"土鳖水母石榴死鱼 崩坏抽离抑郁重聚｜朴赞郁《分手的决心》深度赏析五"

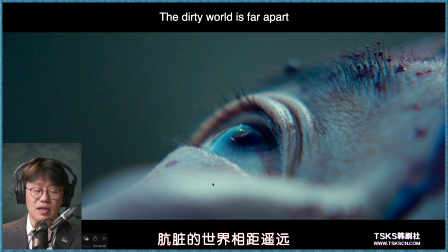是啊从此你死了之后可能这句话用这样的声音和这样的画面并置这是嫖战于对这个世界的一个或者是在这个故事里头用一个人的视角表达着他的世界的观念
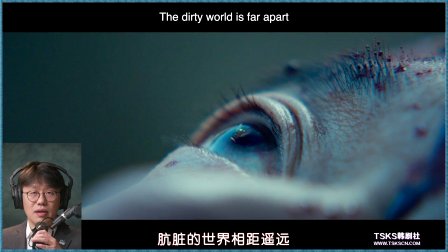死了就行了一了百了了对吧我远离了这个肮脏的世界但是你的灵魂真的已经被抵挡了吗你已经可以说自己是干干净净的离开了吗
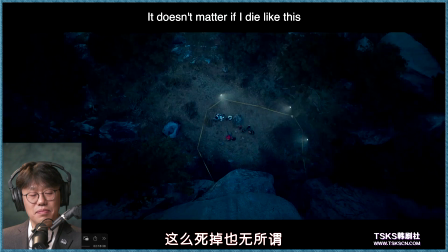不好讲台俊想到了当时他在这个角度同样的角度所看到的东西
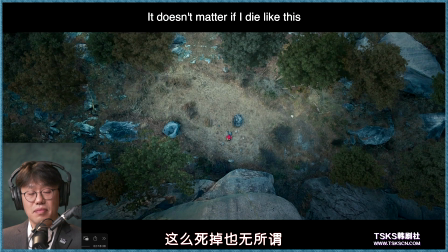如今因为知道的东西不一样所以同样的景观
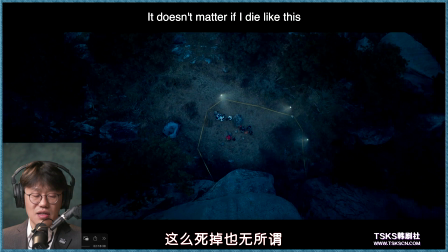心里的感受却完全不同
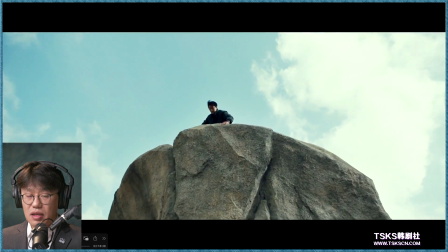然后这个地方我们看到你看到屏幕上的闪黑的
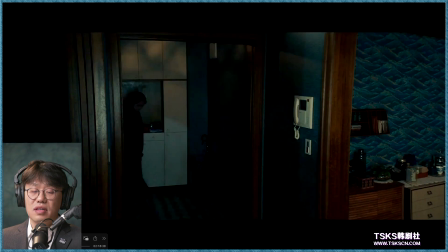然后同时在变焦推上去的时候就是为了匹配这个剪辑的场景的转变
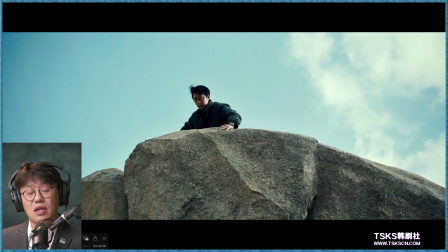你也可以说第一次我看的时候我觉得闪我心想肯定是这又是一个死亡凝视了对不对这刚刚好就是说齐先生在底下摔死那个角度
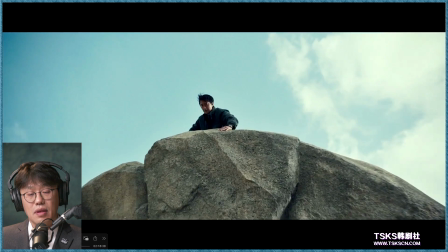齐先生还在眨眼吗有可能或者说死神也是眨眼的
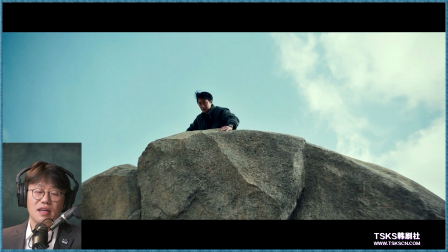死神凝视了一会儿之后也累了我都第二次在这看到你了
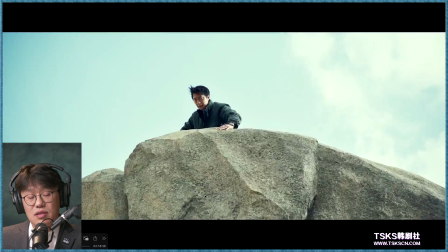对吧你要干什么呢眨眼的时候同时也是用同样的闪烁的这个意象
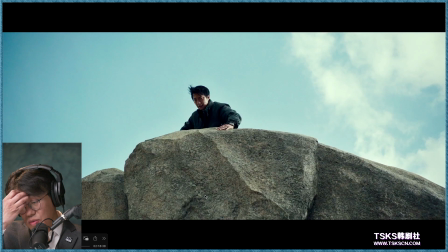这again这个东西这种匹配我说过剪辑的匹配是有无穷多种的
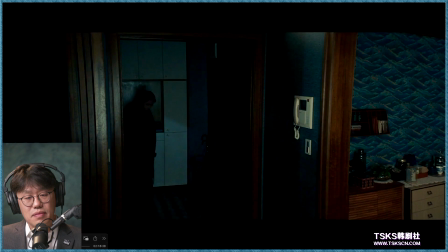因为它和我们的意识有关它就是闪烁我就接这个
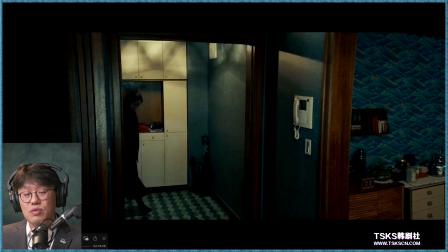这个细节之前是铺垫过在海郡从天台上监视瑞来的时候
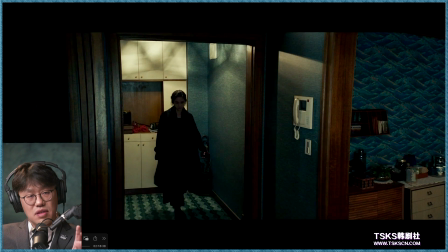就有一次他看的那个地方窗户是黑的然后蹦蹦蹦蹦亮
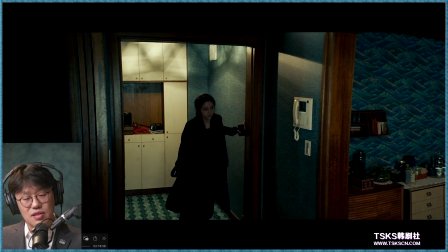就是这样的一个设计这设计是得先设计才能拍出来的
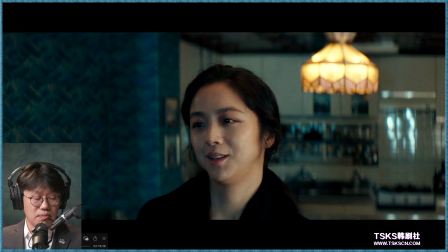他很高兴你终于来帮我了我也一天也真的很累
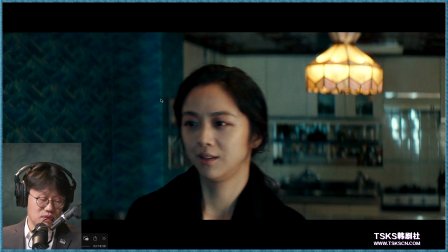是不是真的不知道说实话你看他的打扮其实从他的妆容来讲一般瑞来打扮成这样的妆容就是他的比较世界那一面你说他是不是总是在追求一个更富裕的生活
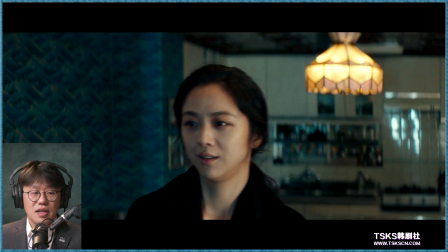这当然无可厚非但是他也总掉入同样的一个坑就是说为了追求一个表面化的价值其实让自己活得非常的不幸
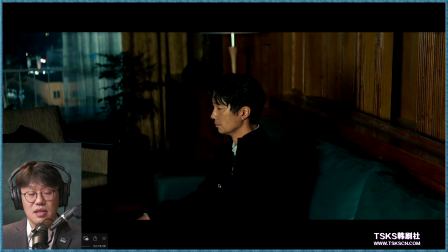然后他通过对对方的表情和脏了机器的对他主要是没有回应的一个就心想你怎么了对吧
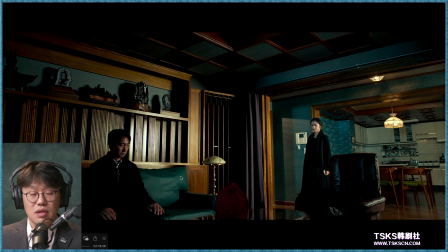然后再看登山去了他能一下子吸收这些信息吗
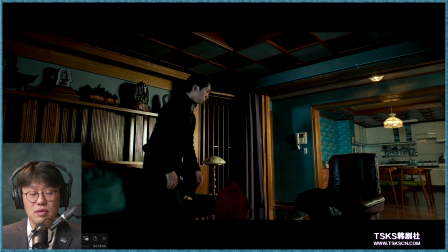他还是很镇定的过来就想坐在他身边结果海军就我不跟你一起坐了因为我和你没有那么信任
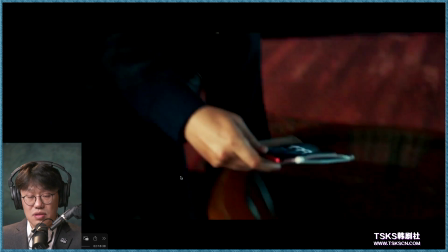我知道了这些事情之后
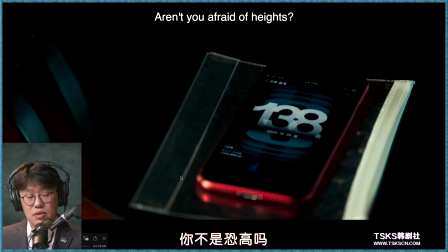这是铁证吧对吧我知道这些事情背后是怎么回事
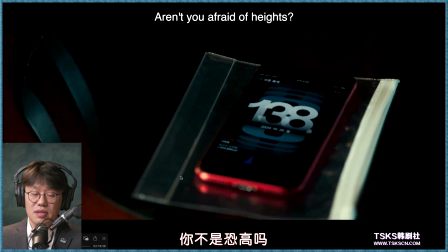但是他编剧编到这儿的时候就是说海军是一个连珠炮式的提问
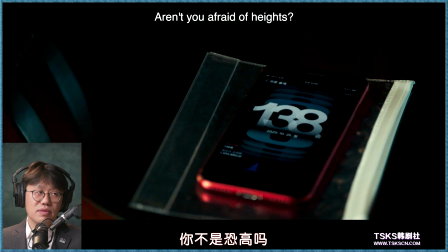没有直接说你杀夫这个事情是我不能够接受和理解
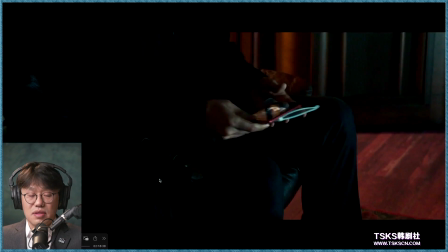而是说他一系列的事情都不理解因为我知道你杀了他
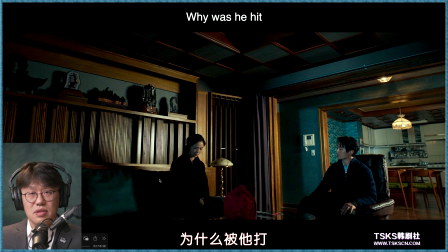因为我在推想你为什么杀他是因为他对你的这种虐待所以他第二个问题还没等他回答就说你为什么受到这样的遭遇而不去而忍受这样的屈辱你还能继续跟他一起生活
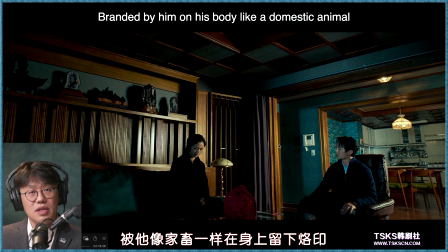然后你也不信任我这样的人我们这样的人他每次说到就是我们的时候他带着自己的一个警察的荣誉感对不对他甚至在后面的有一场戏的时候和自己老婆说话的时候就说这就是为什么别人不信任我们我们可能今天也会讲到哪
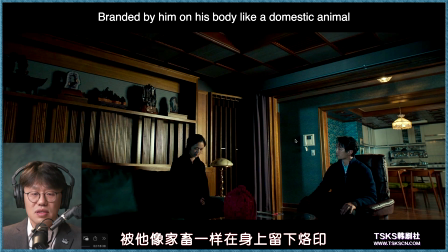他就爱说我们这个事他有对这个职业有巨崇高的一个自己的projection
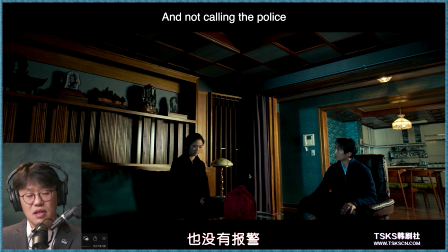他投射他就觉得说我们是最值得信赖您是吗对不对也不是不一定是